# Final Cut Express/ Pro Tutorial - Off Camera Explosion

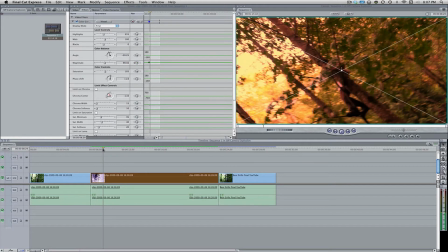[4:14]
And then I'll drag this the playhead and the timelines to where a point where I want the explosion to stop, where kind of the helicopter dies down and falls.
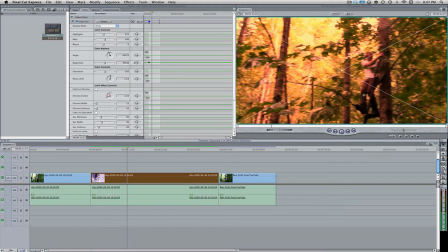[4:29]
So probably about right there, like the actor is getting up out of his tree and the cameraman stopped shaking around the camera and all. So let's hit the keyframe button one more time. And now we can bring that magnitude down to zero, as well as come over here to the first frame where the original keyframe was.
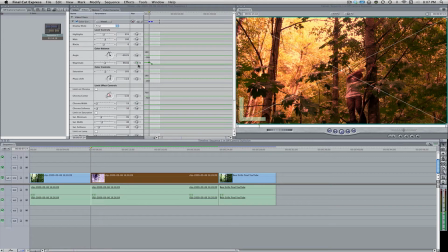[4:45]
And you can tell if it's a keyframe by the keyframe button being lit up, and bring that magnitude down to zero. So now if we watch it, we can see.
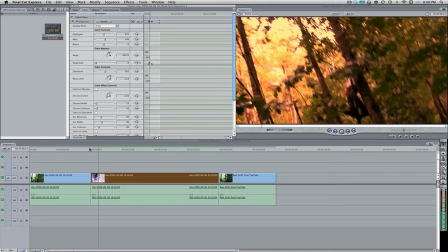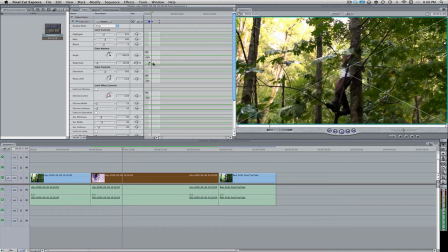[4:59]
It's pretty intense. I think that I can probably draw out the magnitude to a little bit further of a length. So let's say about right there.
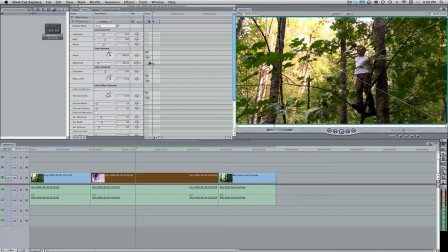[5:10]
All right, that's pretty good. And I'm gonna bring up the magnitude on the second keyframe to a higher percentage to say about 160-ish.
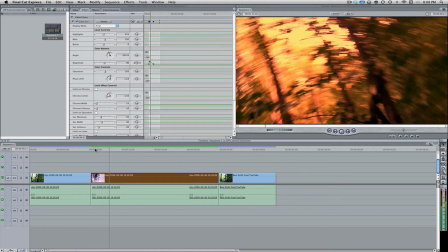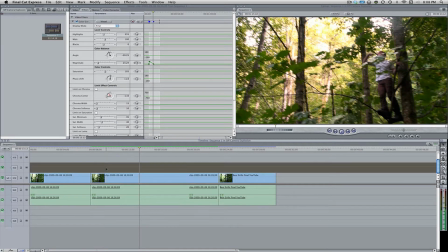[5:25]
That might be a little bit too high for my personal preferences, but you know, it's all about what you guys want.
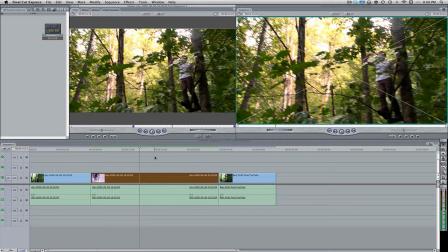[5:31]
So that looks pretty good for the color correction. Select the original, or select the clip again, and come up here to effects, video filters, stylize, and bad TV. And this is gonna kinda create the bad TV effect.
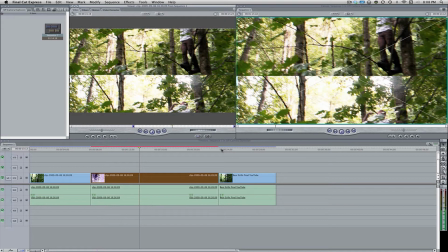[5:49]
Here I'll play the original clip so you guys can see.
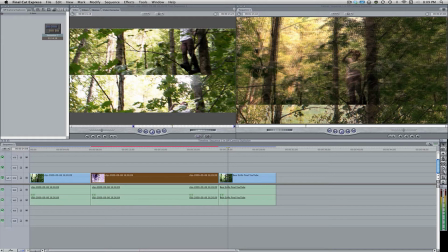[5:55]
Right about here, we can see kind of the screen splits in two. We can kind of see a little bit of bars around there and whatnot. This is pretty much what will create that. So let's come over here back to the clip that we're editing.
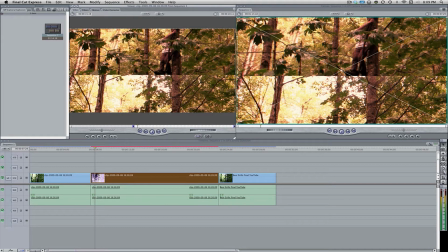[6:10]
And so what we want to do first is we want to make sure that this is going to be the very peak of the explosion, where we want the very peak of all the craziness with the screen. Just like with a color corrector, we want that to be like the very peak of the explosion.
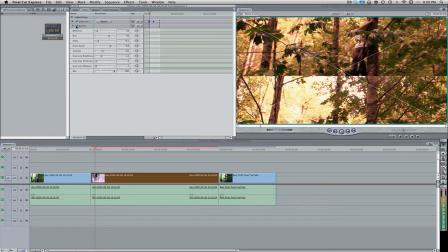[6:26]
So we can close up the color correction tab, and here we have the bad TV effect.
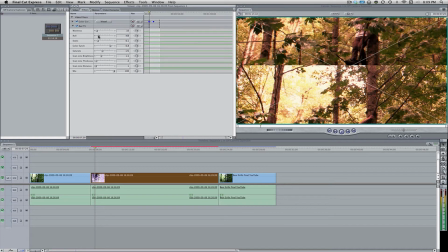[6:31]
I want to bring down the roll to about negative 80. I kind of find that works good for me, maybe about negative 70,
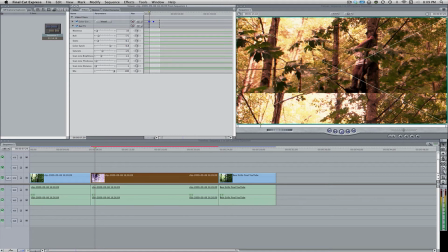[6:38]
just so that we can see mostly what's going on in this one, and just kind of see the effect that it's a bad TV. But we can still tell what's going on. Static, let's bring up the static a little bit. Again, this is all totally what you guys want. Color cinch, I'll bring that down, kind of give it a little bit of a crazy feel.
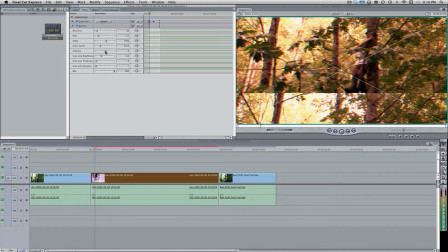[6:59]
Saturate, let's bring that up to 0.8 or 8 maybe. That looks way too much. I'll bring down negative 8. Whatever, it works for me. Line thickness, I want to bring this up, I know. And the line distance, so maybe about right there. That looks a little too much, but hey, it works.
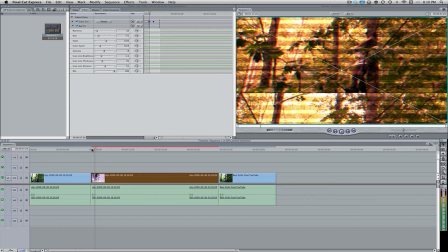[7:19]
So now down here in this little lovely menu, let's bring the playhead to the very first frame of the clip.
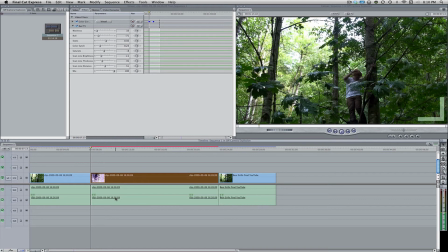[7:31]
And we can tell it's the first frame because of this little doohickey we have down here in this corner.
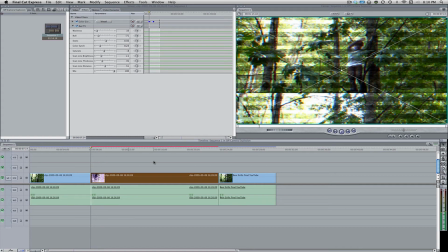[7:37]
So that's the first clip because it's on the left-hand side. So select it, make sure it's selected. Come up here to filters, and where it says mix, let's hit that keyframe button.
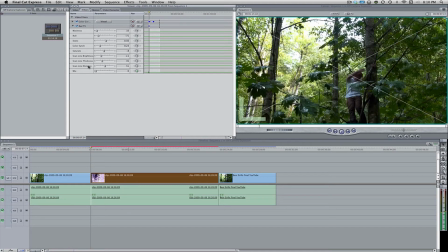[7:50]
The mix is pretty much the amount of the overall effect, and this can be done in just about every other preset for an effect, as well as any third parties, I believe. So let's move forward a few frames to again the peak of the explosion.
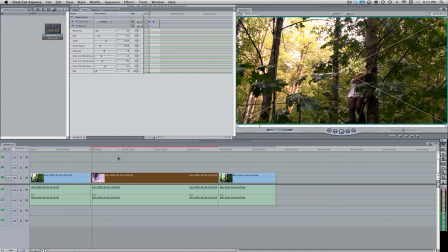[8:12]
Maybe a little bit earlier, just kind of show a little bit of an aftermath, except very briefly, kind of a shockwave. A shockwave, that's what I'm thinking of.